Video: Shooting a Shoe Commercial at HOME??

And how's it going, guys, and welcome to the Joshua Olufemi channel. We are a group of teachers with a passion of shoring up your video production skills in as little time as possible. Today, Quinn Murphy's taking us back to New York, where she's going to show us how to create a shoe ad right at home. What's up, guys? It's Quinn. I am back with another tutorial. I'm going to show you how I shot and edited this mock 5-second Nike ad from my home. Originally, I was gonna do a sleek, dramatic video with intense lighting, camera angles, but I wanted to do something more creative, less about the look of the shoe and more about how the shoe feels and moves.
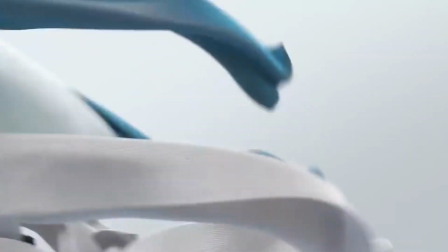I came across this Nike ad and I loved the use of texture and objects to represent how the shoe feels.
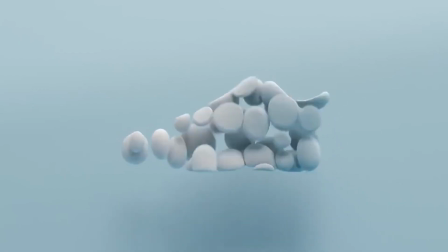This ad definitely costs hundreds of thousands of dollars in CGI and VFX,
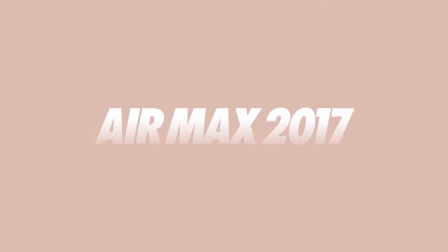and I don't know how to do any CGI or really any VFX, and I don't have hundreds of thousands of dollars,
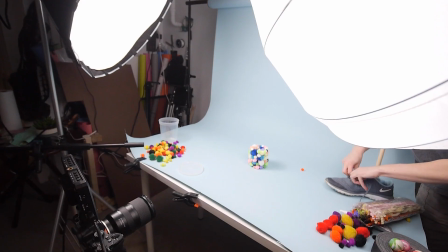so I wanted to create something similar with a few lights, a backdrop, some props, and my camera.
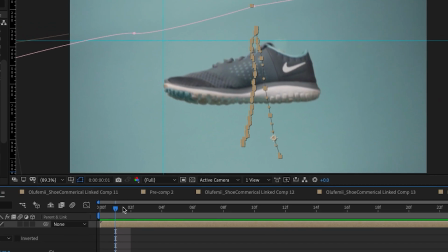My idea is to motion track the shoe, which means the shoe itself is going to remain in the same position on screen while everything around it is moving.
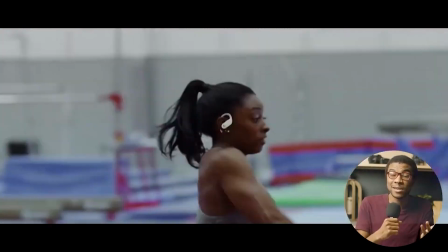I actually did a motion tracking tutorial on this channel a while back.
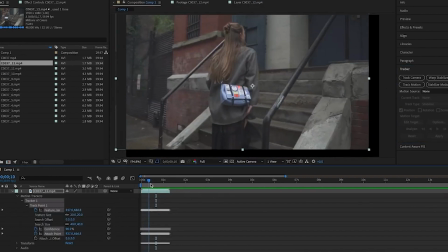This effect looks really cool if you want to hone in on a subject.
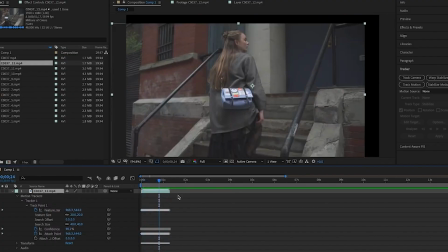The key is to make the surrounding action really interesting and have a lot of movement. I'm going to do an overview of how I shot and edited this, but if you're newly interested in shooting products, we just launched a product video shooting course where I deep dive into product shooting,
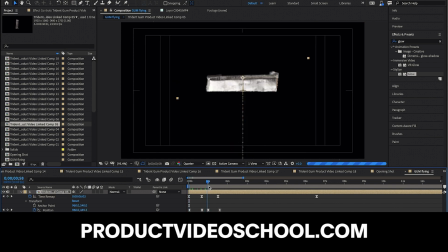editing, getting clients, and everything in between. It's really cool. I shoot a whole product video in it.
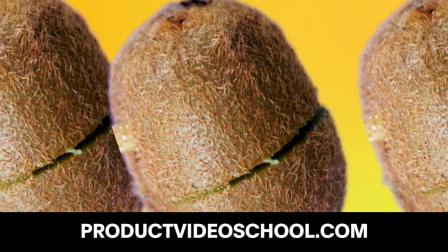I make fruit fly and split in midair, and it's all stuff you can do at home. You can click here to enroll, and we've also placed a link in the description. Now let's dive into how I shot this.
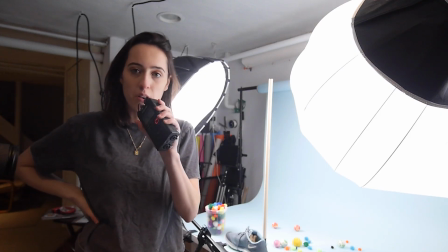All right, I'm going Josh style with this hand mic here.
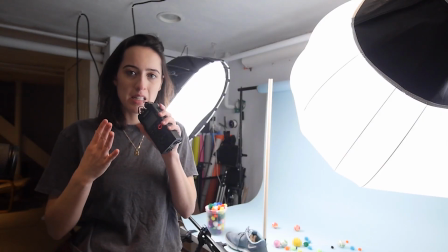Feels like I'm on stage singing a song, but hopefully it sounds good. This is gonna be more of a fun ad.
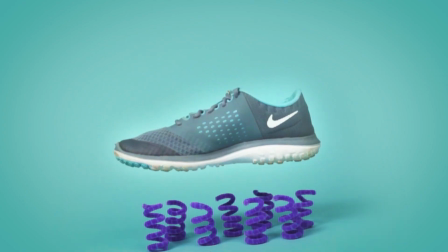I want this shoe to be interacting with different things that represent how the shoe feels.
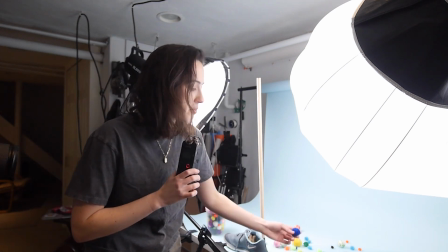So bouncy, soft, different textures. So I have some pom-poms, I have some bouncy balls, I have a few other things that I'm going to try.
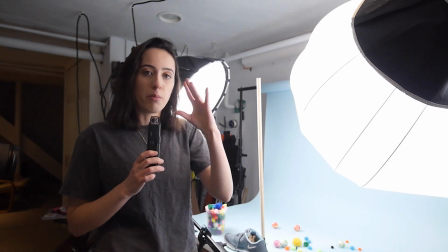I want it to be that, and I want the shoe to be motion tracked the whole time.
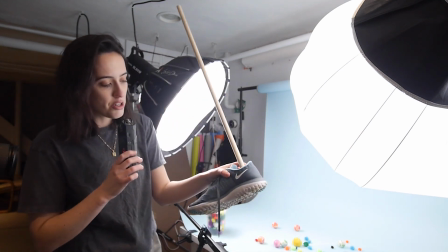So I've rigged up the shoe to a wooden stick that I have.
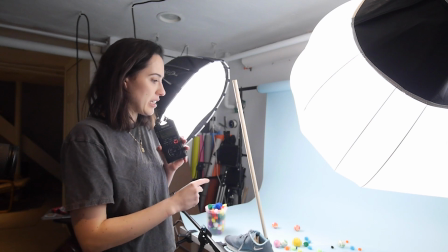I put some gaff tape on it, so hopefully that'll stay. No green screen for this. We're gonna try and have everything done pretty much in camera.
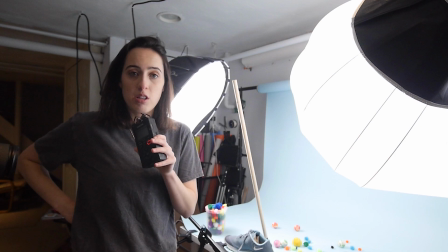So yeah, we'll see how this works.
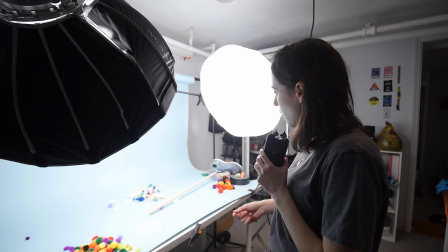So for this first shot, what I'm thinking is I want the shoe to slam on a pile of pom-poms.
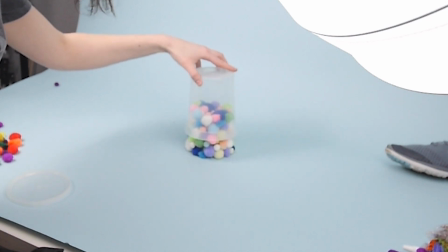I'm gonna take this stick on the shoe and stack these pom-poms up and then slam the shoe onto the pom-poms.
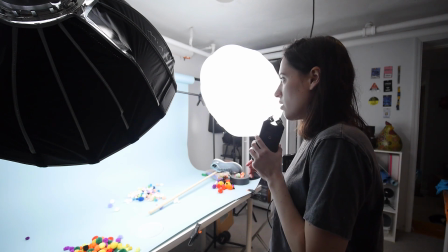I'm gonna film it in 120 frames per second, and hopefully once we motion track the shoe,
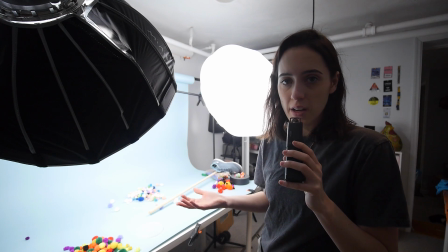it'll look really cool and satisfying. That's our first shot that we're gonna go for.
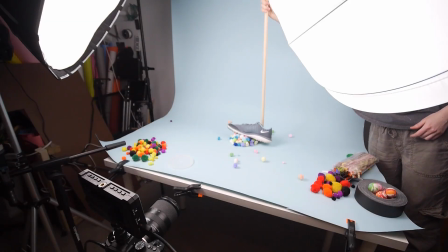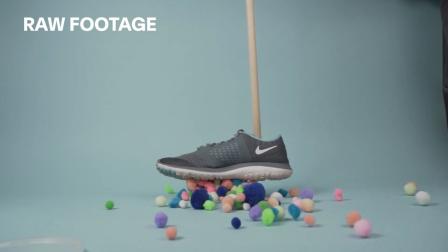I think we are good on the pom-pom shot.
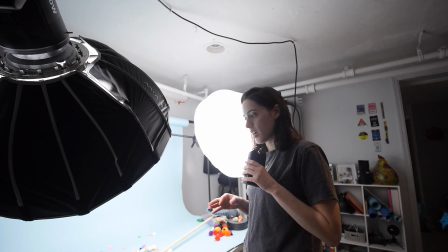Now we're gonna try some more kind of action shots with the pom-pom.
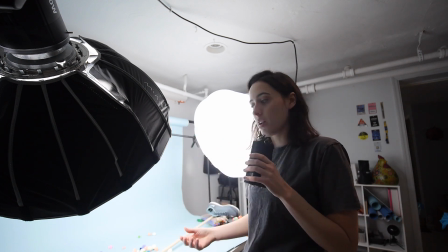So I'm gonna have the shoe hanging on its own, and then I'm gonna be throwing the pom-poms at the shoe and around the shoe.
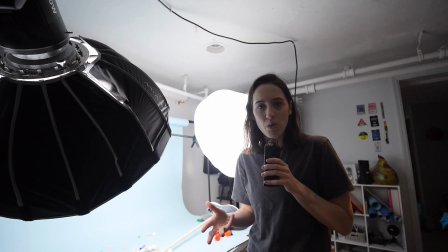We're gonna film it all in slow motion, and hopefully we'll just get some really cool B-roll shots to add into it.
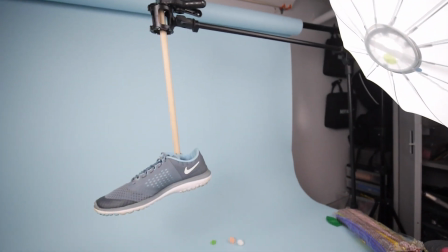All right, so here's the rig. It's super DIY.
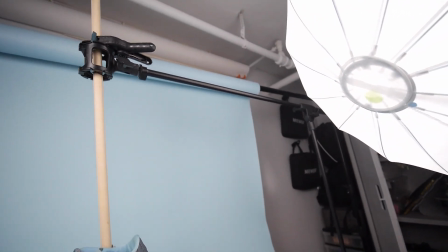So basically I have a microphone stand attached with a little microphone shotgun mount,
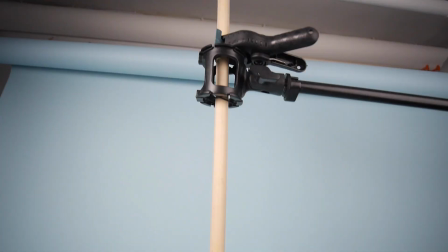and then the shoe's attached to a stick, and up top is a clamp holding it in place,
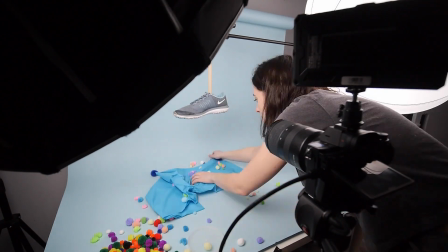so we have our nice steady shoe.